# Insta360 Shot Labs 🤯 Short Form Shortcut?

What's up guys, my name is Dario and today we're gonna have a look at the Insta360 X3.
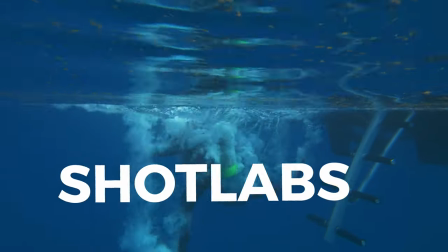5s
I would like to dive into the topic of shotlabs. Now what are shotlabs? Shotlabs are step-by-step templates that Insta360 created for you to follow so that without any knowledge as a videographer,
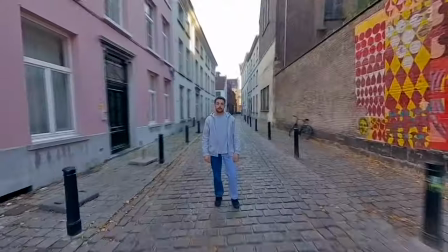17s
you can still create highly engaging videos to share on TikTok and Instagram. Now there are plenty of shotlabs to choose from, that's why I made a selection of 10 that we will be trying out today.
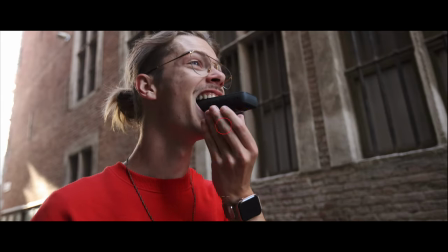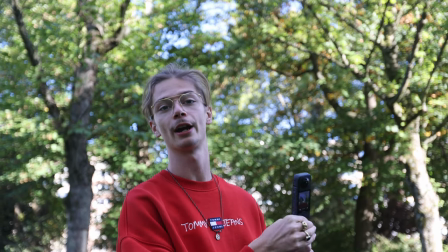35s
Skyswap. We need to place the camera onto the selfie stick. We want to extend the selfie pole by one click, so simply like this.
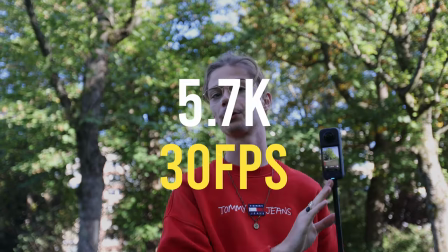44s
Your shooting settings for this one will be 5.7K and 30 frames per second.
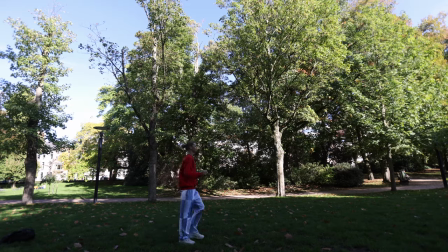49s
You want to place the camera in a fixed position and then walk for a couple of seconds.
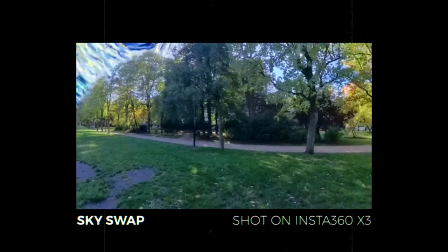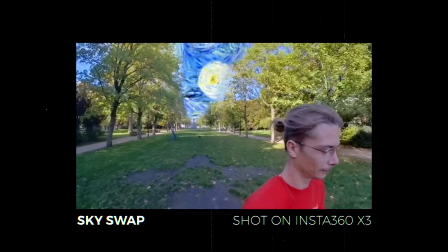okay first things first let's ignore this weird piano royalty free music because it's kind of horrible but apart from that i like the
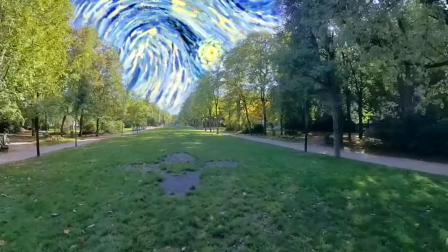72s
idea of this shot lab however in this particular case because of all the trees it was kind of hard to track the sky which kind of ruins the shots so
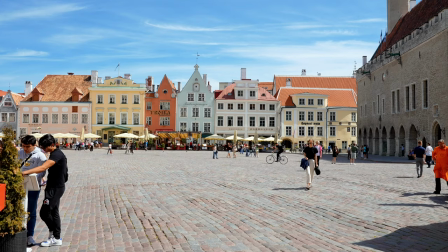80s
next time i would shoot this in a way more open space maybe in a square or a field or something like this another note to make is to keep more distance between yourself and the camera this way You will get a nicer shot and I feel like this shot in particular was cropped
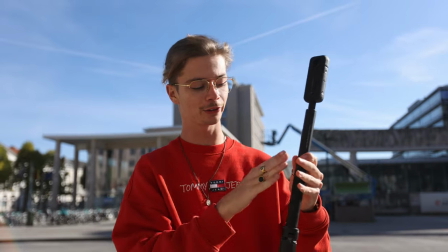94s
a bit too tight Clone loop We need to place a camera on a selfie stick and the selfie stick is placed on top of these small
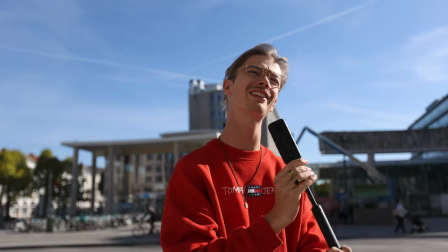101s
Tripod feet so you can put it on the floor and you extend the selfie stick all the way as far as it goes I won't be making
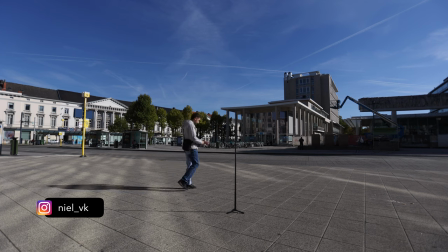108s
this shot myself. We got new who will be performing this one You want to walk around the camera in a circle at about a distance of one meter and a half
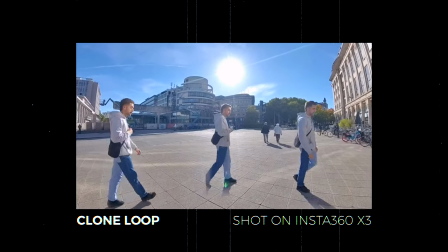Oh god, I think this music is gonna be a trend throughout all of these shot labs. But apart from that, I must say I kind of like this one. It's a very joyful shot and if you don't know how it's made, it definitely stops you scrolling because it catches your attention.
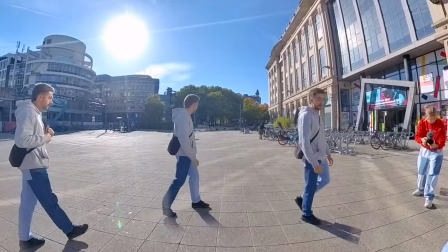139s
One note to make is be careful for subjects moving in the background as this can create inconsistency and it kind of gives away the effect. So to get the best results for this shot lab, shoot it in a stationary background with no moving subjects. nose mode all you need to do is put the camera in
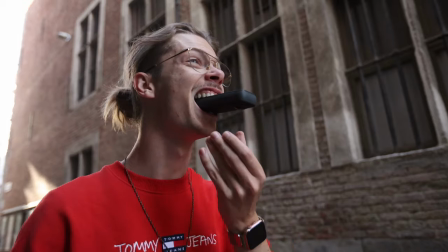155s
5.7k 30 frames per second just place it in your mouth and do a funny walk like this this one is definitely my favorite so far it put a smile on my face it's a very happy shot lab and because of the distortion that happens to the face
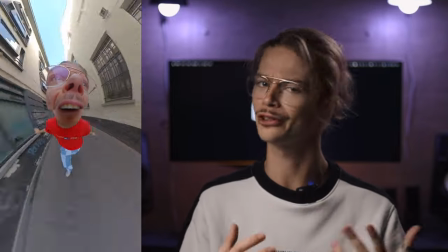172s
it really gives this comical almost animated like effect which i'm a big fan of another thing i noticed is that this shot lab I could only export in the vertical format being 9 by 16 whereas the previous two could only be exported in the widescreen 16 by 9 so it's kind of weird that you don't get to choose your aspect ratio dolly zoom all we need to do is put it on a selfie stick find a
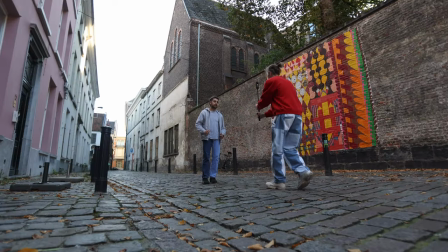196s
subject which will be kneeled and just move back for six to eight seconds very important try to keep the camera in a straight line
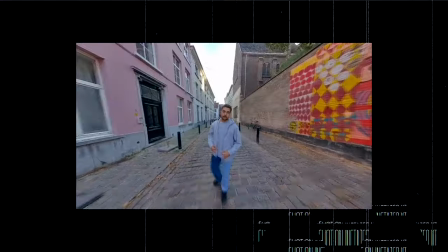202s
don't move it too much from left to right walk back carefully this effect turned out pretty well it kind of gives me some nostalgia because the first time i saw this effect being used was in a movie called vertigo this type of shot is screaming drama intenseness and suspension for a hollywood production you would use a zoom lens however here they're using a digital zoom that's why you can see the shot losing quality the moment the digital crop starts to get closer to the subject but apart from that very cool shot
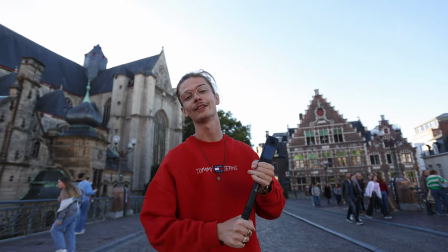234s
lab fly labs therefore we want to place the camera on a selfie stick extend it all the way and shoot in 5.7k 30 frames per
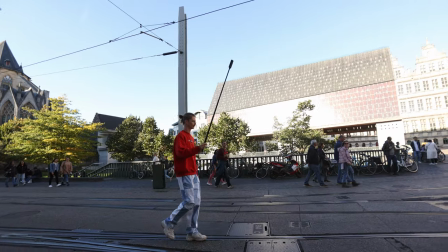242s
second and walk in a straight line for about two minutes